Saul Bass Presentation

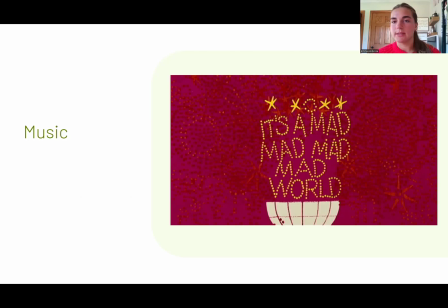You can kind of see throughout the sequence that there's um, different imagery on the sequence itself and on the screen that enhances the sound of the music.
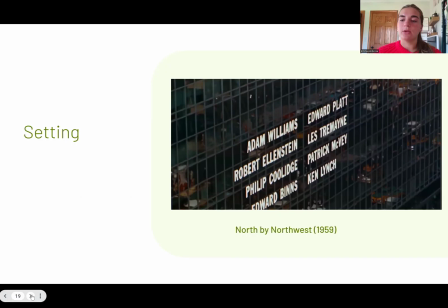Next up, we have setting. Setting, I thought was best shown in North by Northwest, which is a very urban, fast-paced, modern America that's shown. It starts with the green grid lines that I showed earlier,
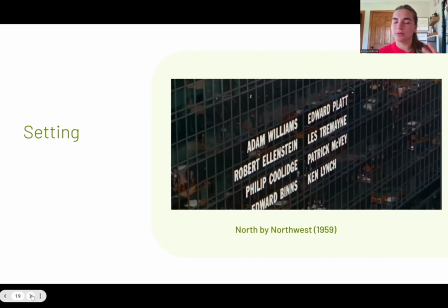and then morphs into the glass reflection almost of a New York City skyscraper. This reflection in the movement really just shows the metropolitan atmosphere, and it conveys a sleek and corporate um,
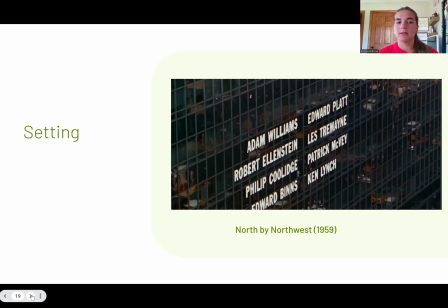world that this film inhabits, and it sets the stage for the thriller that this movie is.
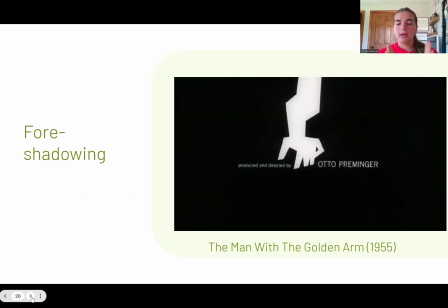Next up, we have foreshadowing. This is shown through the man with the golden arm. Again, the this arm foreshadows addiction and just the struggle that the main character goes through in this film. Um, the jagged shapes and unsteady rhythm just really,
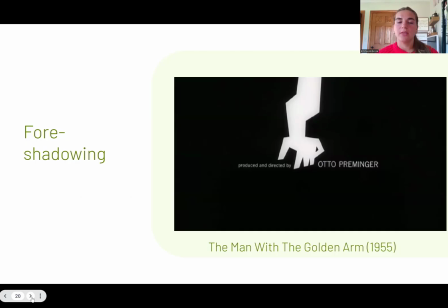really emphasize and foreshadow the instability of the main character's world.
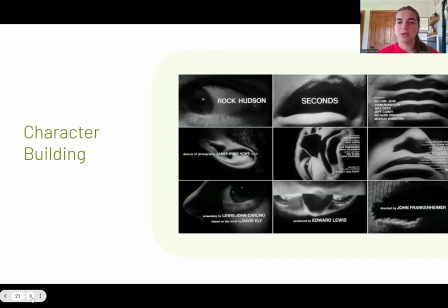Next up, we have character building. This movie title sequence is from Seconds of 1966. So you can see that this main character is really going through torment or some disorientation that just kind of feels uneasy to the audience.
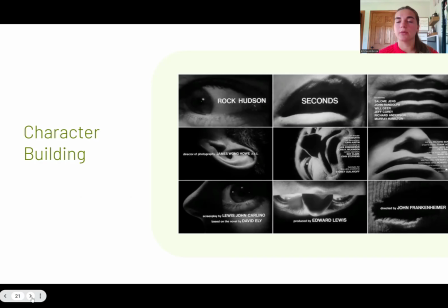So we can see that as we're watching this, they're building up the character for the audience to get an uneasy and very unsettling tone for this sequence.
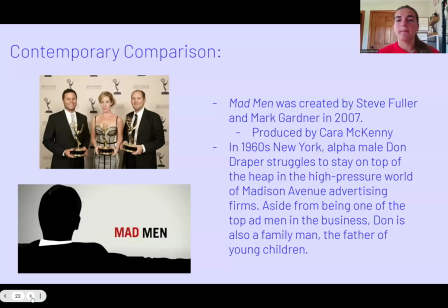My contemporary comparison is for Mad Men by Steve Fuller and Mark Gardner in 2007. This was produced by Cara McKenney here in the middle. This Mad Men is about in 1960s, a man,
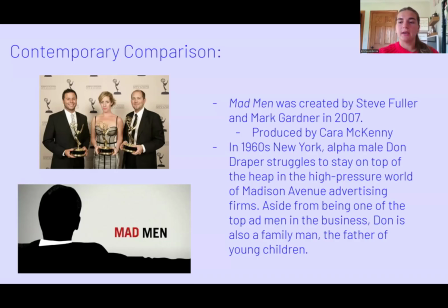Don Draper, kind of struggles to stay above all of his duties. He's being pulled in a bunch of different directions. He's a family man. He's a bit an advisor. He's in advertising, so he's
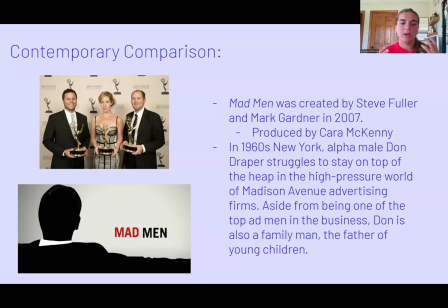being pulled in so many different directions, and he's just kind of struggling with this inner torment of which one is really him.
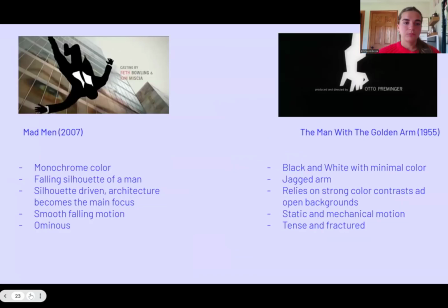So he's struggling with that identity crisis. Um, we are comparing this one to this specific movie title sequence to that of The Man with the Golden Arm.
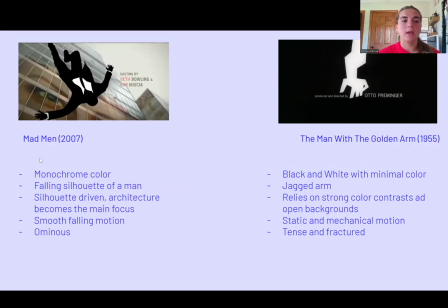So you can see that there's a lot of monochrome colors in Mad Men and then a falling silhouette of a man. Whereas The Man with the Golden Arm, it's black and white with very minimal different colors. It's only black and white.
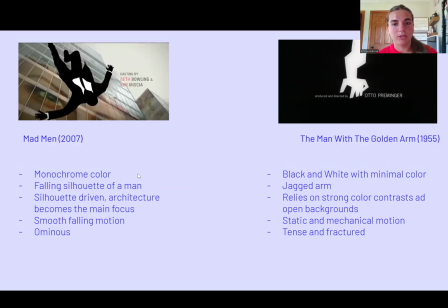And then the main character, the main focus is that jagged arm that turns in, that is from those lines and those different lines. Um, it relies on strong color contrast with the black and the white,
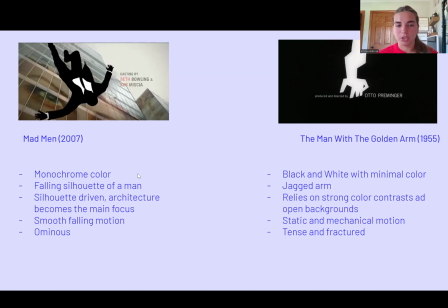whereas Mad Men is really just silhouette driven and the architecture becomes the main focus after the man in free fall is gone. Then you have a smooth falling motion. It's very easy. Um, it's not very quick and jagged. It's just very smooth and it's very ominous.
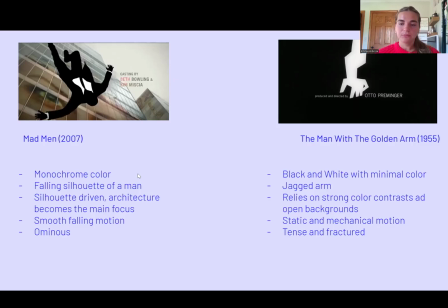And then for the man with the golden arm, it's very static and um, it's a little bit more of a harsh transition from each, and it's very tense.
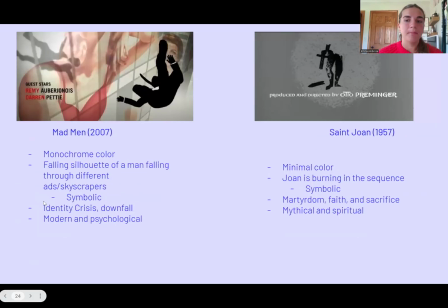Next up, we have Mad Men and then Saint Joan by Saul Bass. So Mad Men, monochrome colors. Again, the man is falling out of the sky through different ads, through different skyscrapers, through a lot of just different things that many corporate people go through.